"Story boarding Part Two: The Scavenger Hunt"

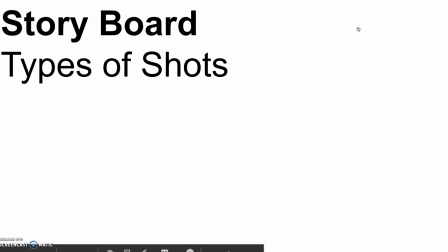Hey everybody, this is Miss Stevens, and today we're looking at different types of shots used in the making of a storyboard.
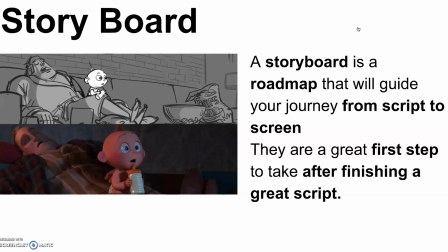And a storyboard is really just a roadmap. It's the thing that guides you from your journey from script to screen. It's a great first step after finishing a script. So here you can see the finalized shot of Mr. Incredible's passed out as Jack is sitting on his lap,
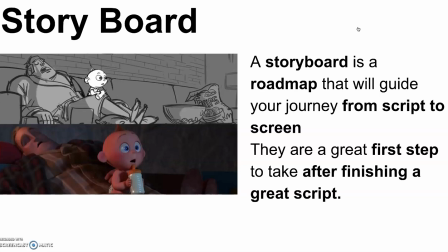and above is the initial drawing kind of predicting what it is that they wanted to create for the animation.
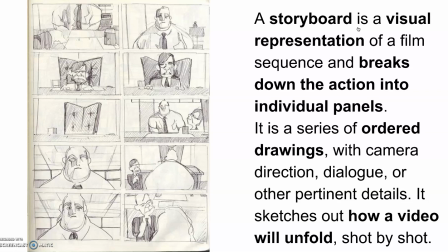But broken down in a larger section, this is another scene, another storyboard from the Incredibles movie where you see the interaction between Bob Parr, Mr. Incredible, and his boss. In a storyboard, this visual representation helps sequence and break down the action into individual panels.
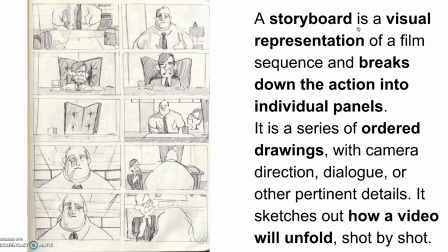You can see Bob sitting, he taps on the desk and sits, and his boss sits as well, and you see him disappear because of his height. He gets up and starts pacing back and forth, reprimanding Bob.
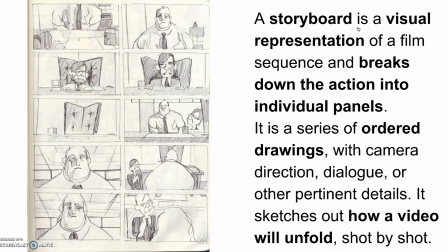You can see how the drawings are ordered to help the camera determine the direction, the dialogue, or any other pertinent details to help plan the movie shot by shot.
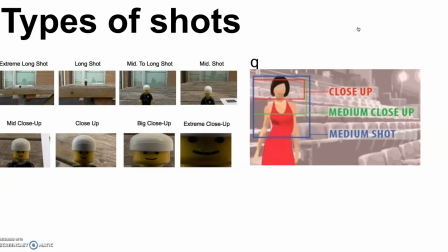There are different types of shots that you can use. This is an overview of many of them, from extreme long to extreme close-up shots, to more standard shots, your close, medium shots.
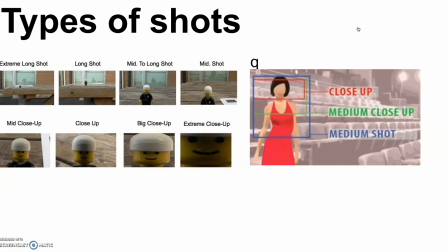They're just kind of framing how near or far you will be to your subject. So this is a sample of a close-up shot.
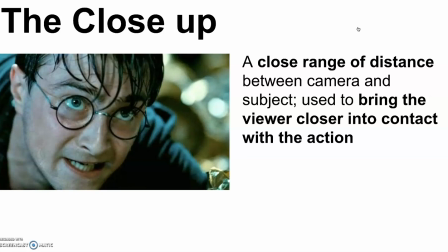I believe this is taken from Harry Potter, clued in by those glasses. So a close-up is in close range or distance between the camera and the subject. This is bringing the viewer in contact with the action.
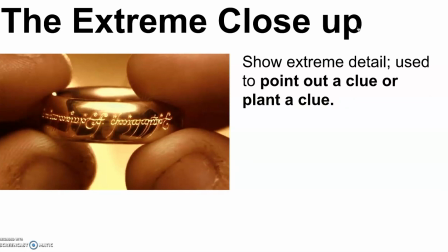An extreme close-up is used to show detail, often to point out a clue or plant a clue. So if you've seen The Hobbit, or The Lord of the Rings rather, you might know that this is the shot, I believe, where Bilbo reveals that he had the ring all along.
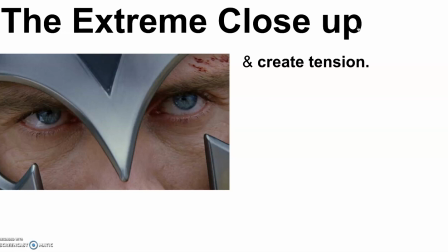So that is one way to do that, is to plant a clue. The other way is to reveal tension. So you're really seeing up close the kind of reaction that someone's having. You're feeling the character.
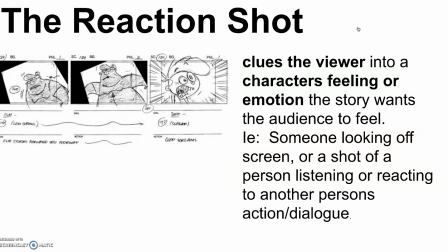Speaking of reaction, the reaction shot is used to clue in the viewer to the character's feelings or emotions. So this kind of gives us a way of how the director wants us to feel as an audience. So if someone's looking off camera, you might see what it is they're looking at.
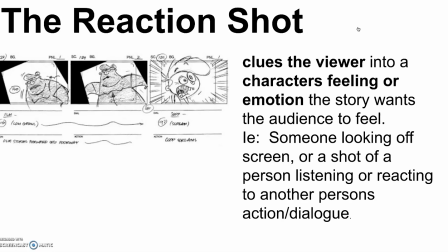Or if you hear somebody listening, you can see their reaction to what it is that's being said.
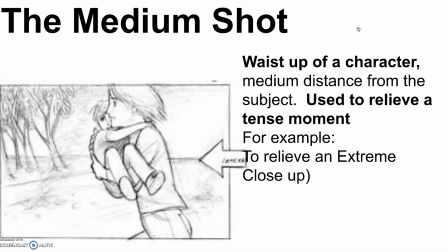A medium shot, and forgive the pixelation here, is waist up, away from the character. This is used to relieve a tense moment, meaning if you had a really up-close shot, a reaction shot or extreme close-up, it's a little bit difficult to look at as an audience for any time.
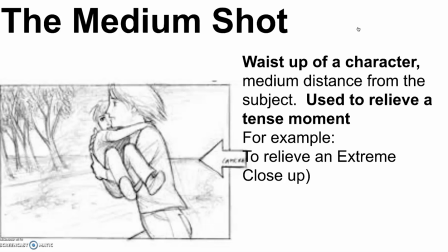So zooming out and showing this medium shot is a nice way to relieve that kind of tension.
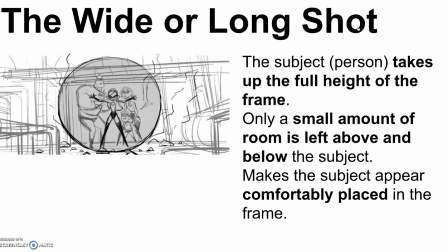The wide or long shot allows the subject to kind of sit comfortably in the frame. There's a little bit of room above their heads, there's a little bit of room below their feet, but they're not chopped in any way. They're kind of fitting really nicely and comfortably within that frame.
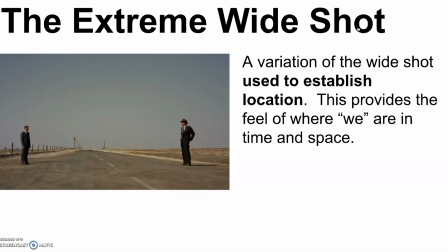Whereas the extreme wide shot, you'll notice the amount of space over their heads and below their feet. This is more to establish location. Where are they? What are they doing? What time is it? What space are they in?
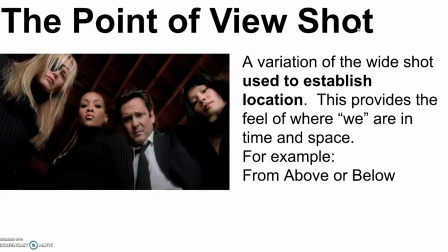The point of view shot, this is a dramatic one, is used to also establish location, but also to kind of show where we are or where the character is in relationship to their space in a unusual way.
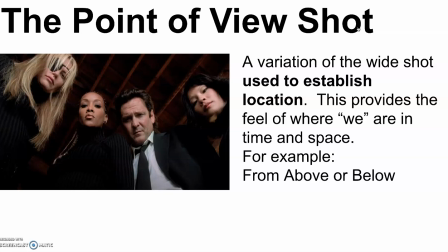So here, this is Kill Bill, and I believe they have just interrupted her wedding, and these colleagues, if you will, are now looking down at her from the ground. Or rather, she's on the ground and they're looking down at her from above.
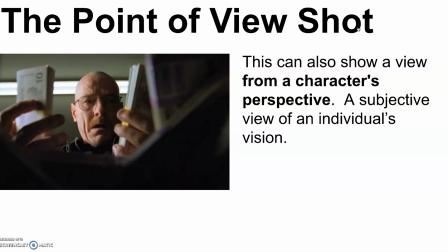And in this one, we see the character's perspective. You're kind of being framed by all of the money in the foreground, and you're seeing his reaction in the context clues of his environment, which in this case is the bag of money. And you can even see how the bag is wrapped around the frame making up the point of view.
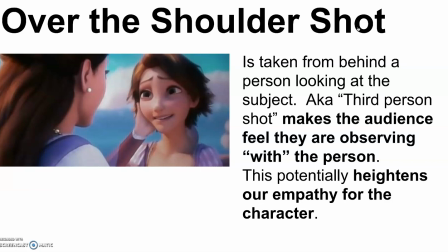An over the shoulder shot. This is taken from over the shoulder of one character looking at another, often making the audience empathize with the character. You're kind of seeing from the point of view of one character, aka the third person.
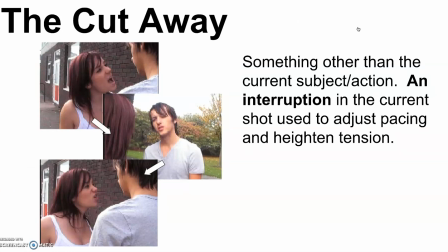And the cutaway. I don't love this sample, but I think it was a nice way of showing the idea that you're at this one particular moment and it just real quick interrupts the shot. It gives a different way to pace.
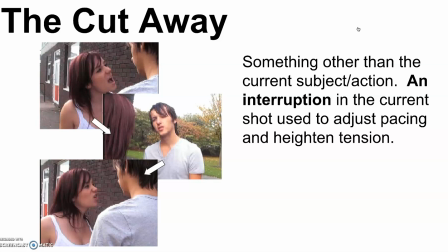It's a good way to kind of show reactions, but it's a real quick cutaway from one subject to another and back again.
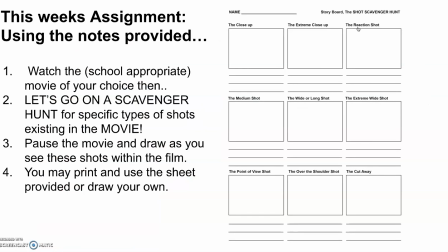So for this assignment, I've created a document for you. I attached it to the bottom, and you're welcome to use it if you have a printer available, or you can quick doodle up some lines and some boxes with the names of each of these shots. But we're doing a scavenger hunt. This time, I'd like you to watch the movie of your choice, anything school appropriate,
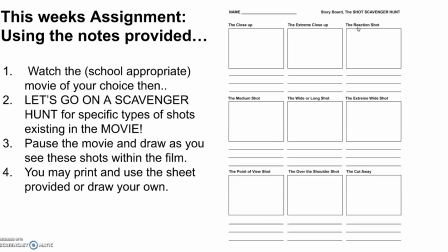and while you're watching that movie, pause it when you see these specific types of shots in the existing movie. You're looking for the close-up, the extreme close-up, the reaction, the medium shot, the wide shot. You can read the rest of them. And when you see one of those shots, pause it.
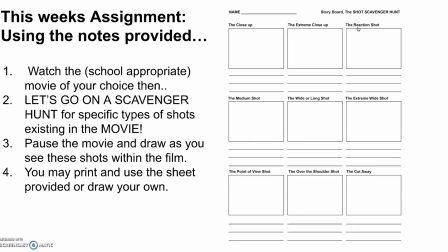Draw the shot as best you can. Don't stress about it too much. It's more about composition. And also jot down beneath just a couple notes of what it is happening in that scene at that moment.
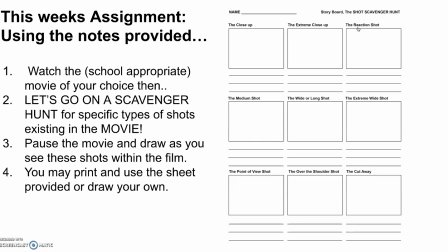So take a picture of that, upload it to Google Classroom, and send it away. And I am looking for people to feature, so please be sure to take a nice picture so that it's not too gray or too dark, so that I can kind of show off the work that you're doing.
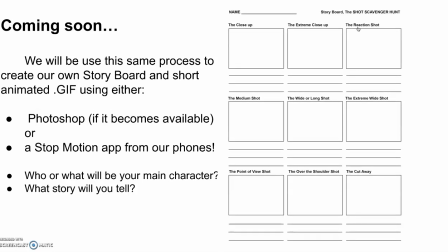It's really cool stuff. And just so you know where all of this is going, after you've had some experience looking for these different kinds of shots, we will be using the same process to create our own storyboard or short animated GIF using either Photoshop if that becomes available,
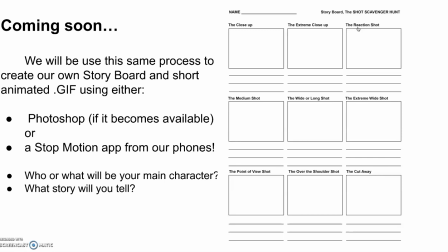or a stop motion app on our phone. So start thinking, what would you like your main character to be? What story would you like to tell? And while I'm not requiring that part this week, just let it start to resonate with you.
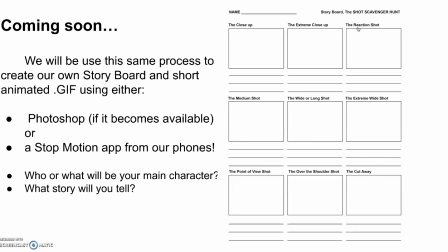Start to think about what you would like to do in an ideal world. But this, looking at an existing school-appropriate movie,
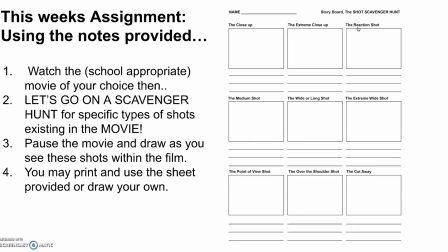doodling up some of the shots and kind of studying them, that's this week's assignment, and I'm really excited to see what you do. I hope you are having an okay time at home and that you're staying safe and you're being well, and if you need me, don't hesitate to contact me and reach out. I hope you have a great day. Bye, guys.